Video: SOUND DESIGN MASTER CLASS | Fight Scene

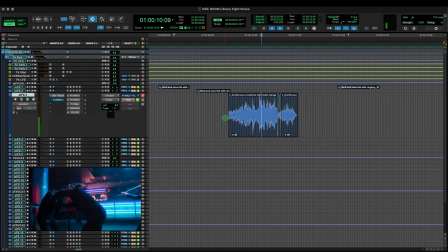8:25 Slide. That's gonna work great. I like that. You know what?
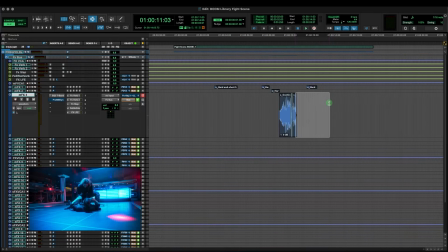8:30 We might as well keep the arm stab here too.
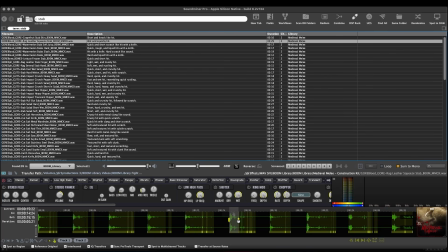8:35 And we don't see any blood, but visual effects are probably not done.
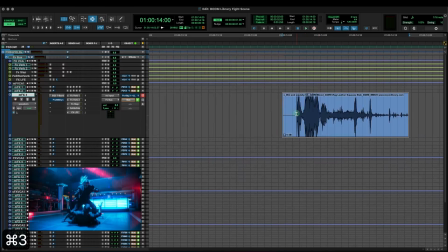8:41 They're probably going to add some splatter just in case they do. Even if they don't, this just makes it nice and gory.
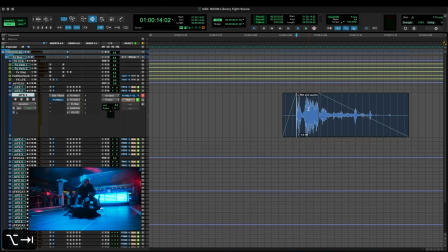8:46 It allows us to know as the viewer just how much it's going in.
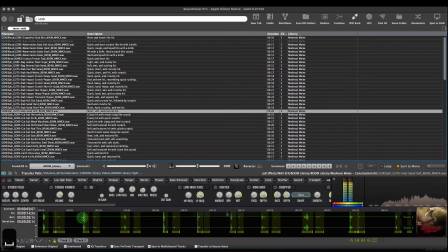8:53 Good. Ooh, ooh, I like this as a nice thunk.
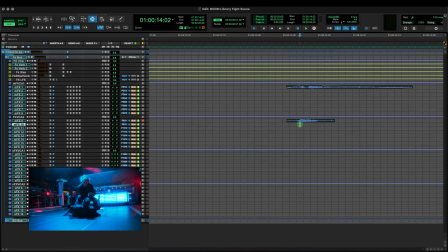8:59 We're going to put this down on a different side. So try to flam it a little bit. A little forward. Nice.
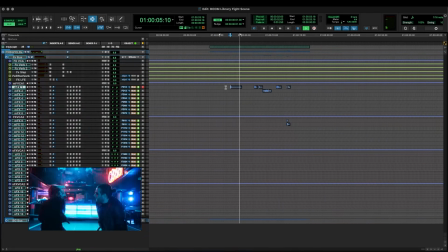One thing I noticed while playing through this is I'm going to have that big slash there and I have a clank there.
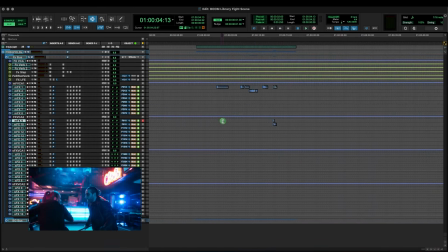9:25 I'm going to lower that clank some more. All right, let's get to our body hits real quick and then we'll fill in the rest with our whooshes. I'd rather get all the hits done. Boom. Body hit. Ooh, brutal. That in there. Face hit.
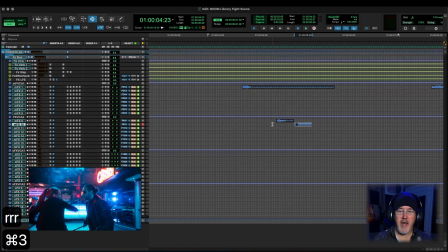9:41 And nice snap. Always need a snap for the face. Obviously, we're going to put some more layers in here.
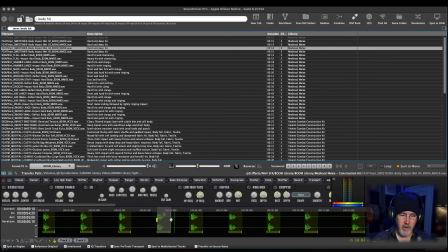9:49 Not bad at all. I like that. Let's pop this over. And with that little extra squish, we're going to actually put that over here with our face hit.
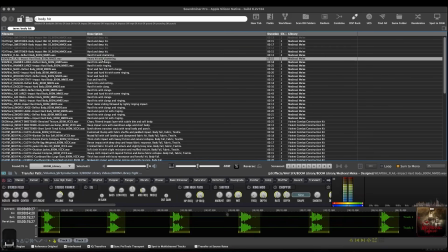9:57 And let's go back to here. Find something. Nope. That's nice hit. No.
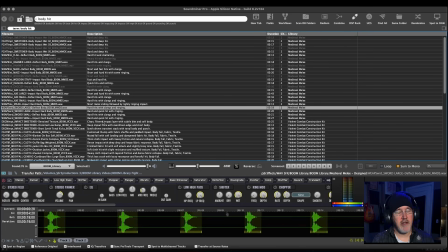10:03 I should really read the descriptions instead of just randomly clicking. I don't know why. I'm just like hit, hit, hit. No, I need to read the descriptions and actually think about like, oh, what do I need?
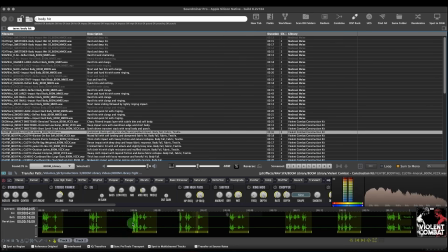10:14 Cushion thumb. That has a nice, it's actually a really cool sound.
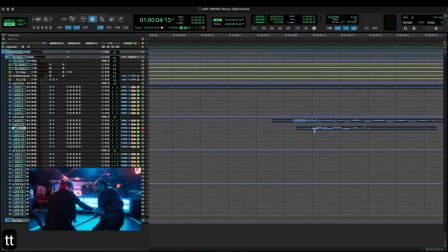10:19 Ooh, let's just take that first part, like the cloth thump of it.
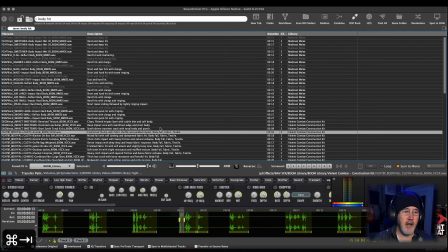10:26 There we go. Now we're talking. We're gonna get another layer in here just to give it more oomph. Kind of like this, because what this gives me is a slight whoosh before the thunk.
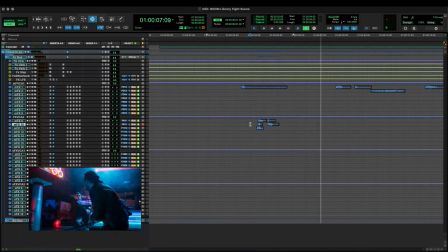10:41 Perfect. Whoosh, whoosh. I do tend to make the sounds. It's how I sort of conceptualize what I'm going to need. I'm going to need a body slash there.
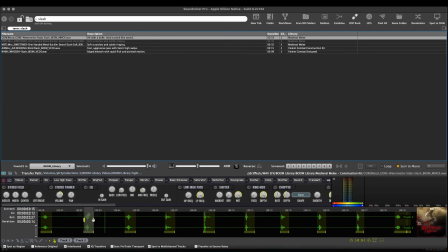10:52 Slash. I like that. Nice little rip sound. Maybe move it a few frames earlier. Remember that? Perfect. That's getting us right in the ballpark. I like these.
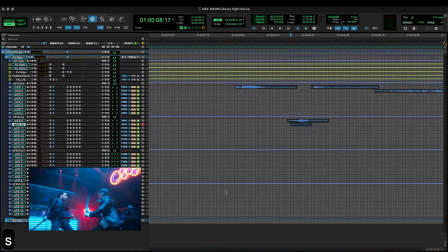11:04 Just take that part here. Just put it in the meat of the hit. Makes it sound like it's going straight through the clothing. And we're just sort of helping sell the danger. We just need to somehow make it seem like, oh yeah, that guy's going down.
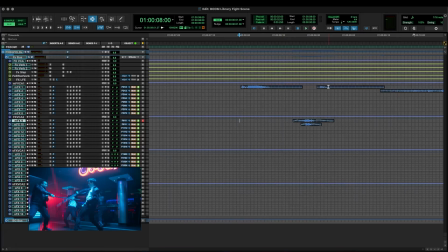11:22 So, right. You know what? And I am going to, for right now, mute that hit because it is throwing me off. So we might come back to that later. But right now, for our slash here, we're still going to work on that a little bit.
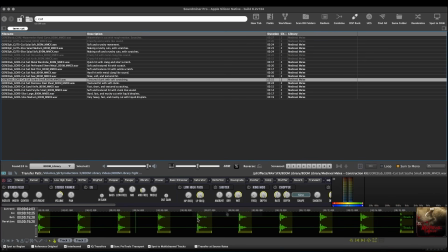11:34 I like these because they have that metal shing to them as though it's slicing. And what's nice about this one is that it has a good impact at the front of it.
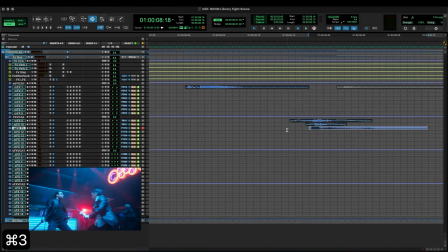11:44 So we can move it there, back it up a little bit. There we go. Now, slicing through. I want a little more something for the stab.
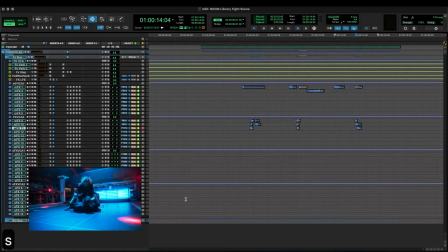11:57 We need something sharp to cut through. And what I'm loving about this library is that it does give me stuff with edge. And I don't just mean because we're doing swords and knives. I'm talking about sound. It has a little extra grit on it, which allows us to cut through the mix.
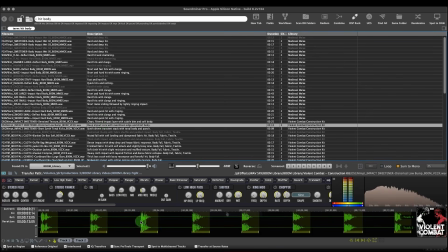12:16 And we need a thunk. Go back to our body hits. Ooh, I think actually we're going to use that for our body falling on the ground.
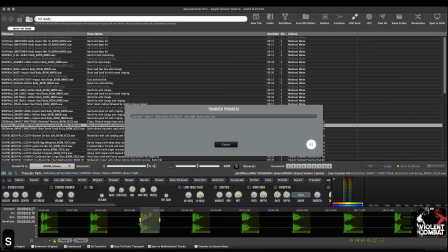12:24 Sometimes it's like you're working on one thing and then you're like, oh, you know what? I can actually just throw that in right now.
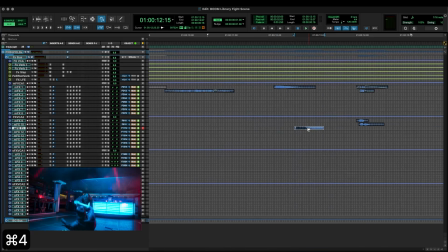12:32 That's going to be great for that.
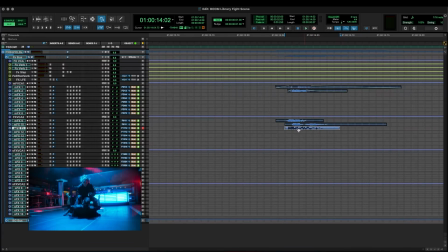12:38 There we go. That in between here. It's coming along nice.
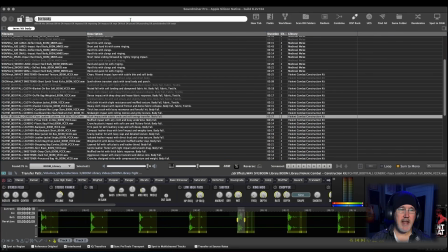12:44 You know, when we're searching for sounds, it's like you got to break it down to what you need. You know, what elements do you need?
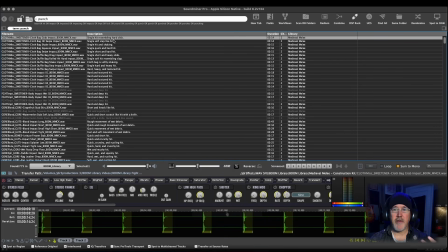12:51 Take the sound to its basic elements, low frequencies, mid frequencies, high frequencies, sort of that sort of thing. And allow yourself to just explore different terms, right?
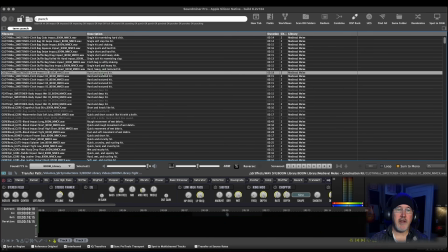13:01 Yeah, this isn't a punch, but I just searched up punch because it's going to give me different types of textured hits. And that's kind of what I need. I need a hit more than a stab at this moment, right?
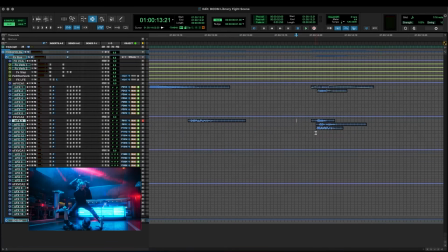13:13 So let's go back to our Pro Tools and pop this in. That's working nicer. I'm going to take all these sort of gushier elements and pop them down a little bit.
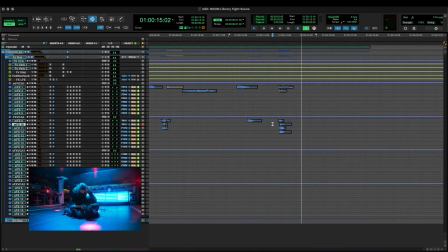13:29 There we go. I think this is going to work really. So I'm going to take all of our hits and I'm going to put our hits in this section up here.
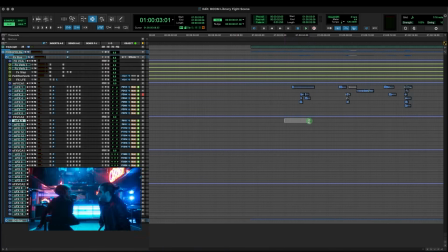13:37 Because then I can keep working down here for my whooshes when I come to that. Good.
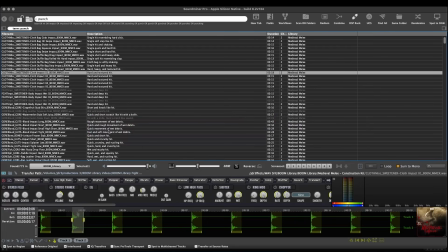13:45 And we need the body kick there in our punch section. And one thing I did was I programmed into my sound miner a randomize button.
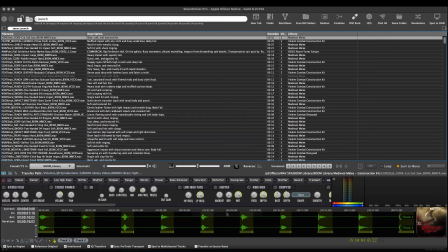13:53 So I could just hit a key command and have it randomize my search so I can find something different right away.
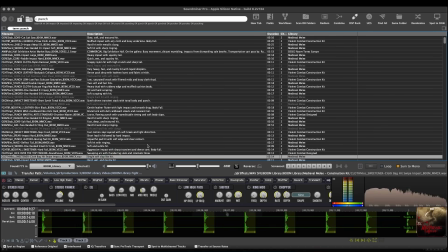14:01 Ooh. There we go. Boot to the face.
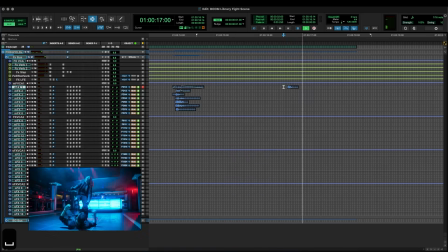14:06 All right, it's technically chest. Why am I thinking cloth hit? Because I kind of want something that, you know, it's not flesh on flesh. I want sort of that textured movement. Great. Textured movement gives it something a little more exciting.
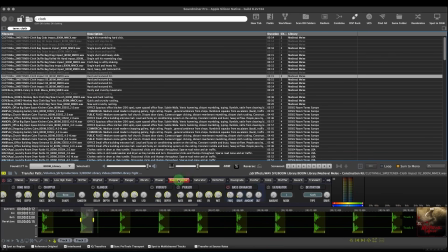14:23 Take that, and then let's just sort of add a little thump and a little saturation to it.
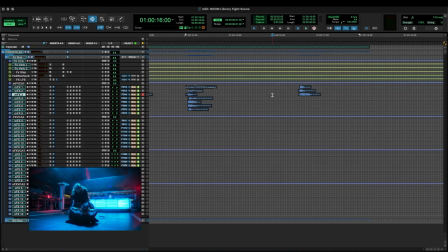14:29 There we go. When you have all the elements right there at your fingertips, body fall. That's going to be for our victim after he gets kicked. Move it a little bit earlier.
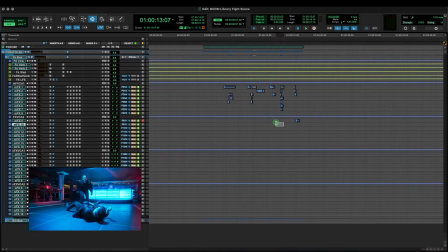14:46 Excellent. Need another body fall. Nice and crunchy. I like that because most likely the score is going to be going crazy here, but we still want this to cut through. Having a little extra grit on our sounds here helps that cut through in a nice way.
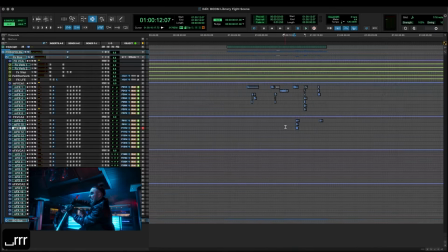15:05 Ooh, ooh, these are nice falls. Excellent. And we know we have another body fall earlier from the slash. Actually move it a little bit earlier just to tie it in a little bit.
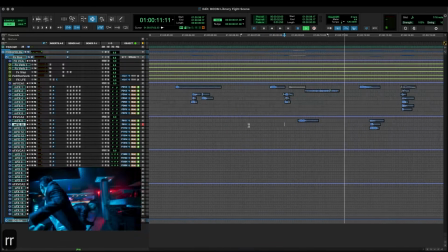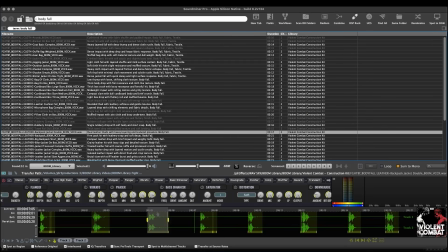15:28 Still not quite happy with the stab. I need flesh. Something.
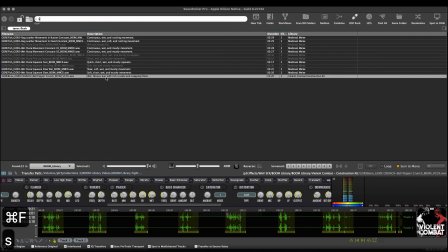15:33 You know what I want? I want a smack.
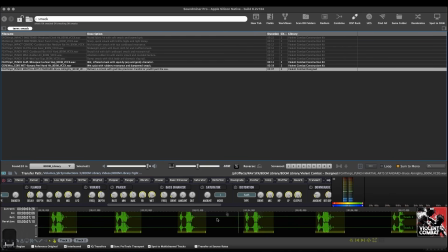15:38 Oh, smack with a whoosh I'll take. Let me see if this does it for me.
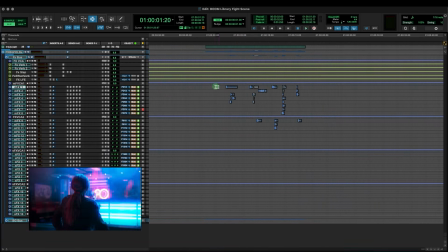15:48 That's feeling a little better for me. Let's go back to our opening here.
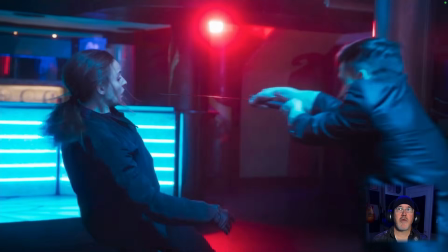15:53 We start off with a sword, jab, and a dodge.
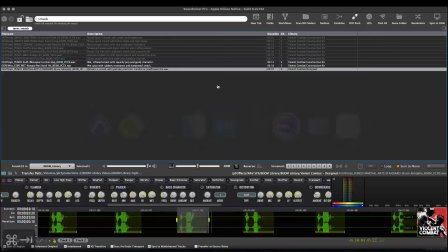15:58 So to emphasize that, we're going to find a nice metal ring. Maybe not that big.
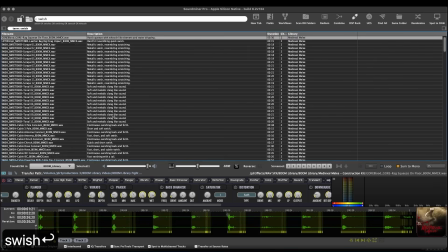16:06 Got some great sounds here. Try swish. Ooh.
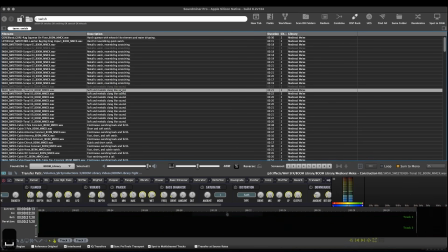16:13 Yeah. Yeah, something like this. That's the one.
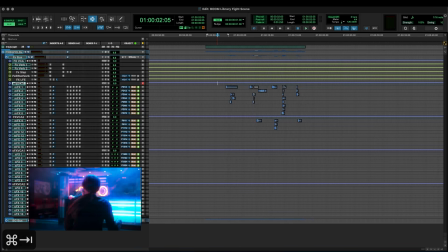16:18 Sometimes a sound just speaks to you and you're just like, yeah, that's the one I need. Put that right there. That's perfect. We can knock it down a little bit because it's subtle, right? You don't actually hear the metal ring unless you're the person that's going right past, but there we go.
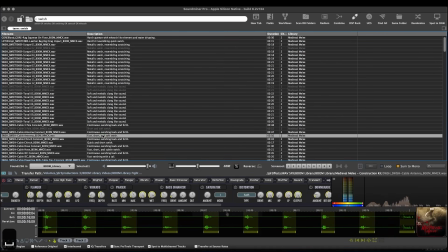16:37 Let's start looking for, let's see. Those have a bit of like a back forth.
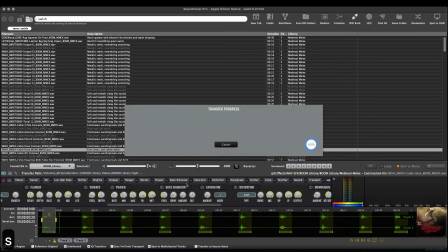16:45 Maybe that one will do.